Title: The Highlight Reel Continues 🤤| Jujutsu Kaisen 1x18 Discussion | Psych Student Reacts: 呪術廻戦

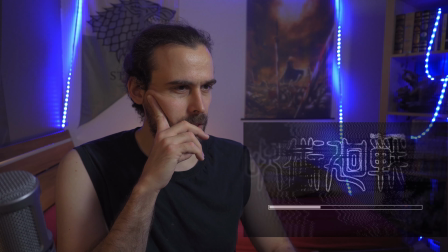interesting how we're using like sepia tones to do like the flashback things.
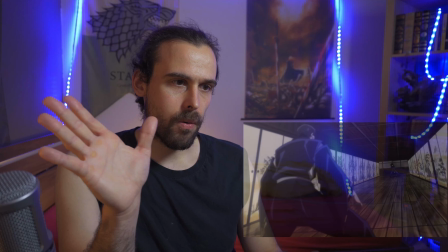And we're going back to Japanese hallway. The way we're playing with like the dimensions and the way that the camera focus changes during that scene. We have to focus on Megumi and we're slowly sliding the second layer, right?
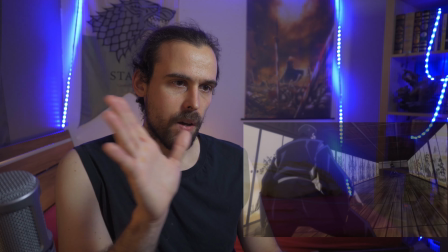Because we do have two layers.
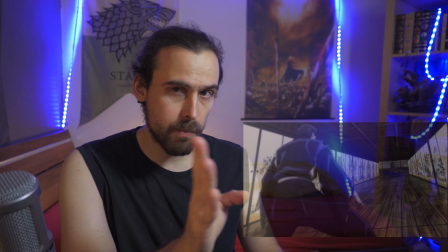Technically three, I think Megumi himself is also a layer, but he moves on the same axis as the actual environment layer.
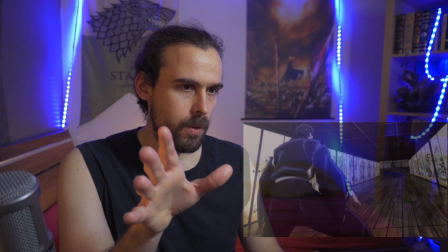And then we do have
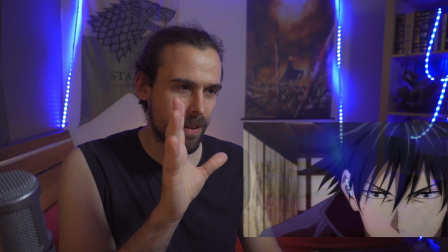Kamo facing out here and becoming like in focus.
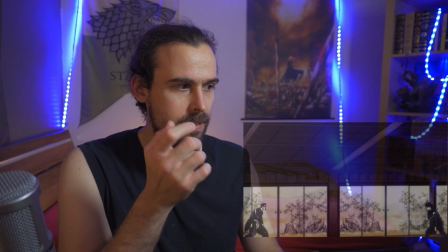But then we switch to Megumi as he's staring him down. And we're starting out.
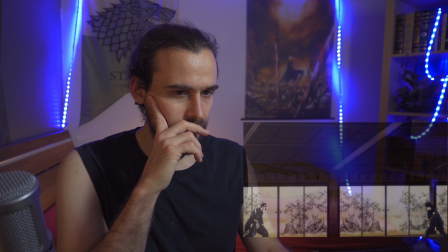This is a very quick start here. Like for a while there's nothing moving, and then right, we're both taking like half a step back and getting ready to pounce, and then it's like
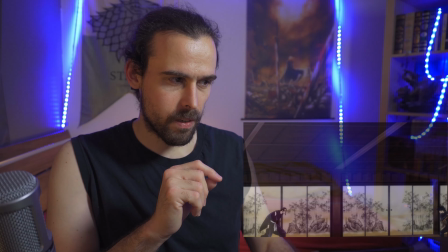1 2 1 2. Oh, it like we're waiting for a really long time here. It's almost 4 frames, I think. I would say, right? That is a movement. That is not move, right?
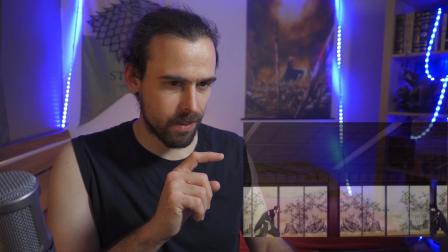On Kamo's part, it is as a reaction, right? Megumi moves, Kamo moves. Interesting.
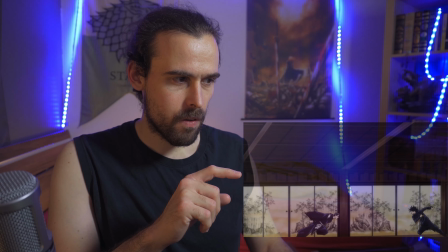And then 1 2 3 4. On 4, they both move, right?
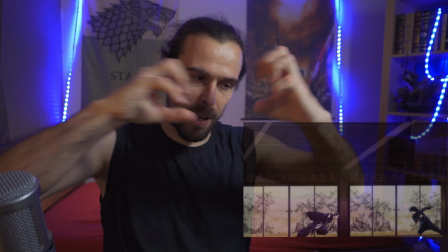Megumi moves, Kamo moves, and then they're ready to pounce, and then on 4, they actually start.
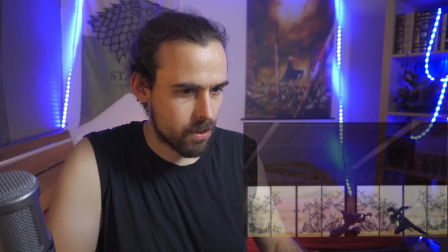1, 2, 1, 2,
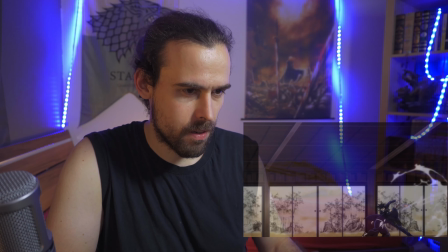1, 2, 1, 2, 1, 2,
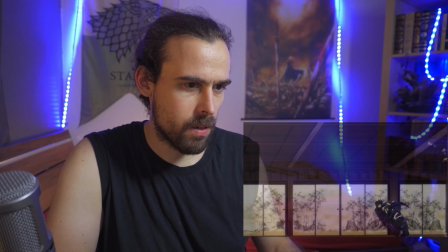1, 2, 1, 2, 1, 2,
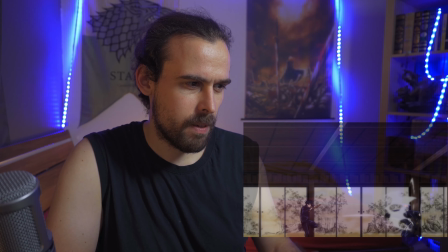1, 2. I mean, it's technically movement, so it's on one, basically.
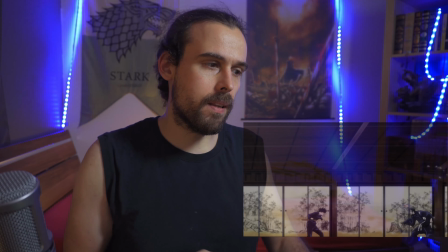We kind of slightly alterate it to kind of propel specific movements forward, show that something happens very quickly.
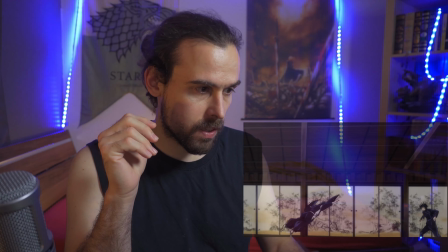But most of the time, we are moving on twos.
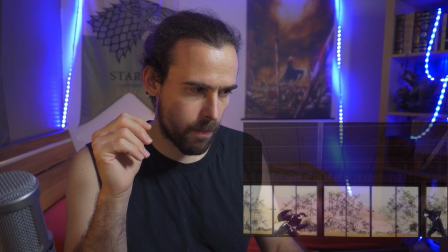And at the moment, at the very least, both of them are often moving at the same time.
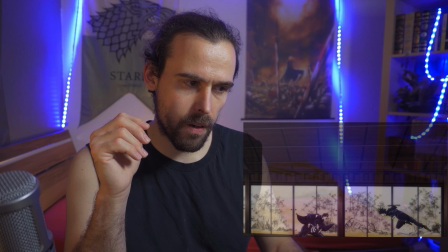Not always, mind you. Right here, they're moving on the same frame, but here, they're actually alternating.
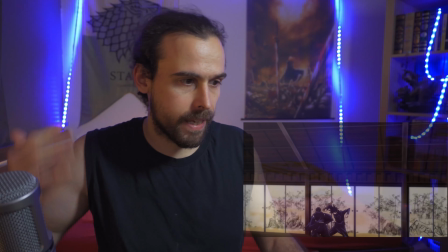So we do have some dynamic in there. It feels like a dynamic fight, like a dance almost, where one counters the other, one reacts to the other.
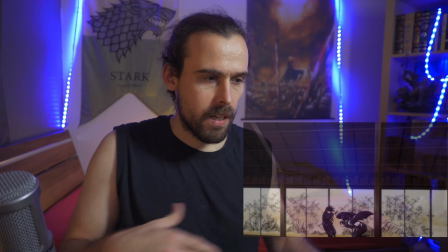And here we actually, right, we do have this side view of both of them, and then suddenly,
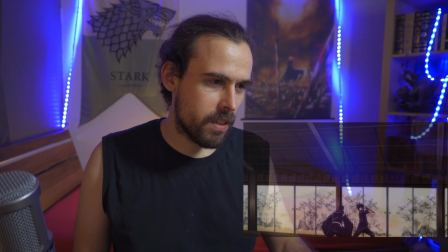as we are continuing the fight and rotating around,
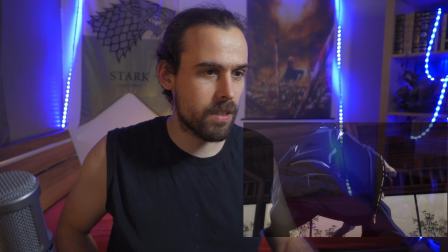suddenly we zoom in for the shot, which is interestingly enough coming from the ground up to actually
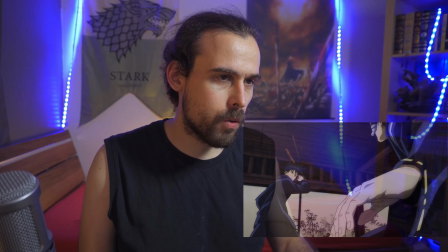Kamo, who is,
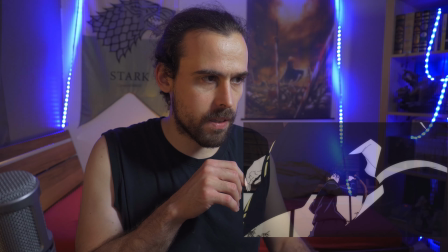right, it feels, the way the camera shows, it feels like while the camera is zooming in, Kamo is actually moving back and to the side.
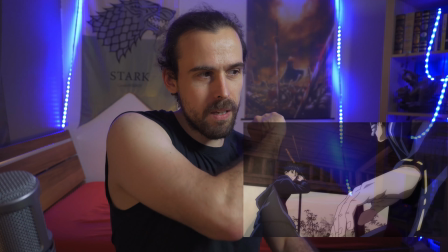While Megumi is in the focus here, his attack is in the focus.
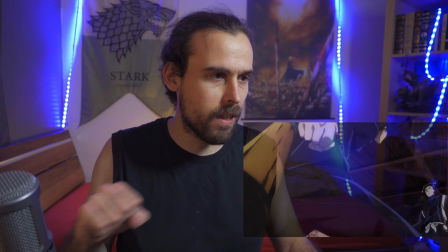I love
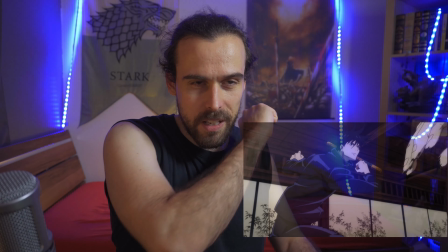how we're attacking with the weapon,
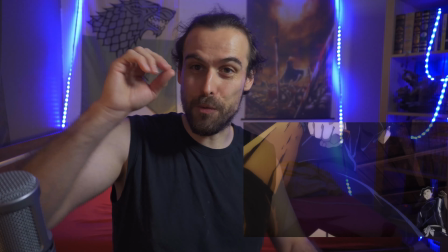and we end on a frame where the weapon is right in the camera and super, super detailed and in focus.
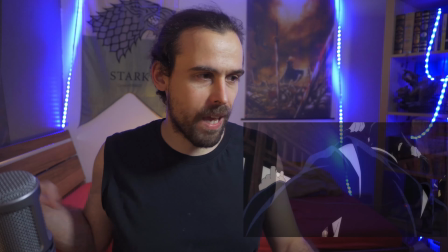And then we're moving out with the weapon again.
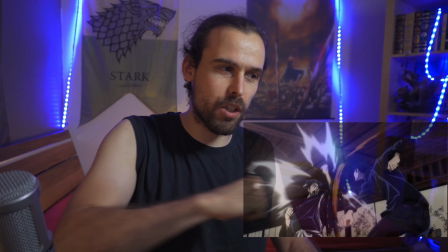And this is the movement that is actually moving the camera with the fight, right?
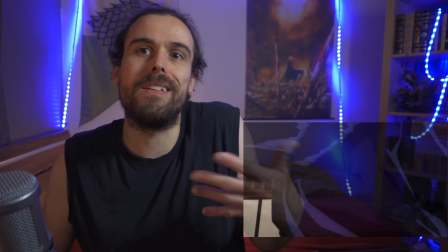Love the smooshy lines on like the extension of the arms, which is actually not how reality works, but how our perception actually, right?
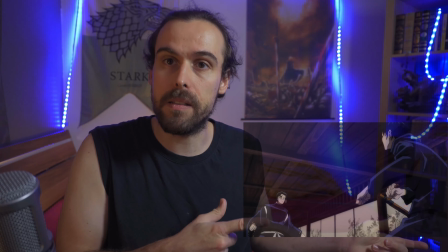How our eyes pick that up and our brain is like, yeah, this is that movement, right? He's moving forward.
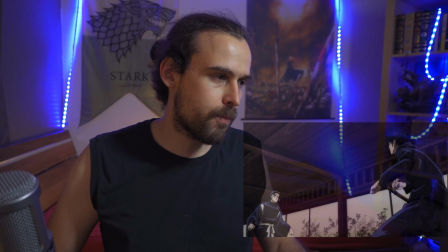This is why it's extended.
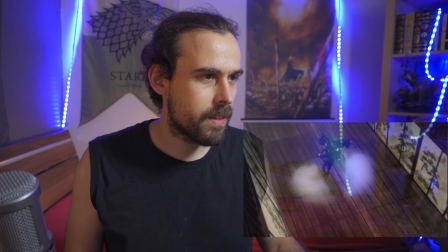Right, yeah. Impact shots, boom.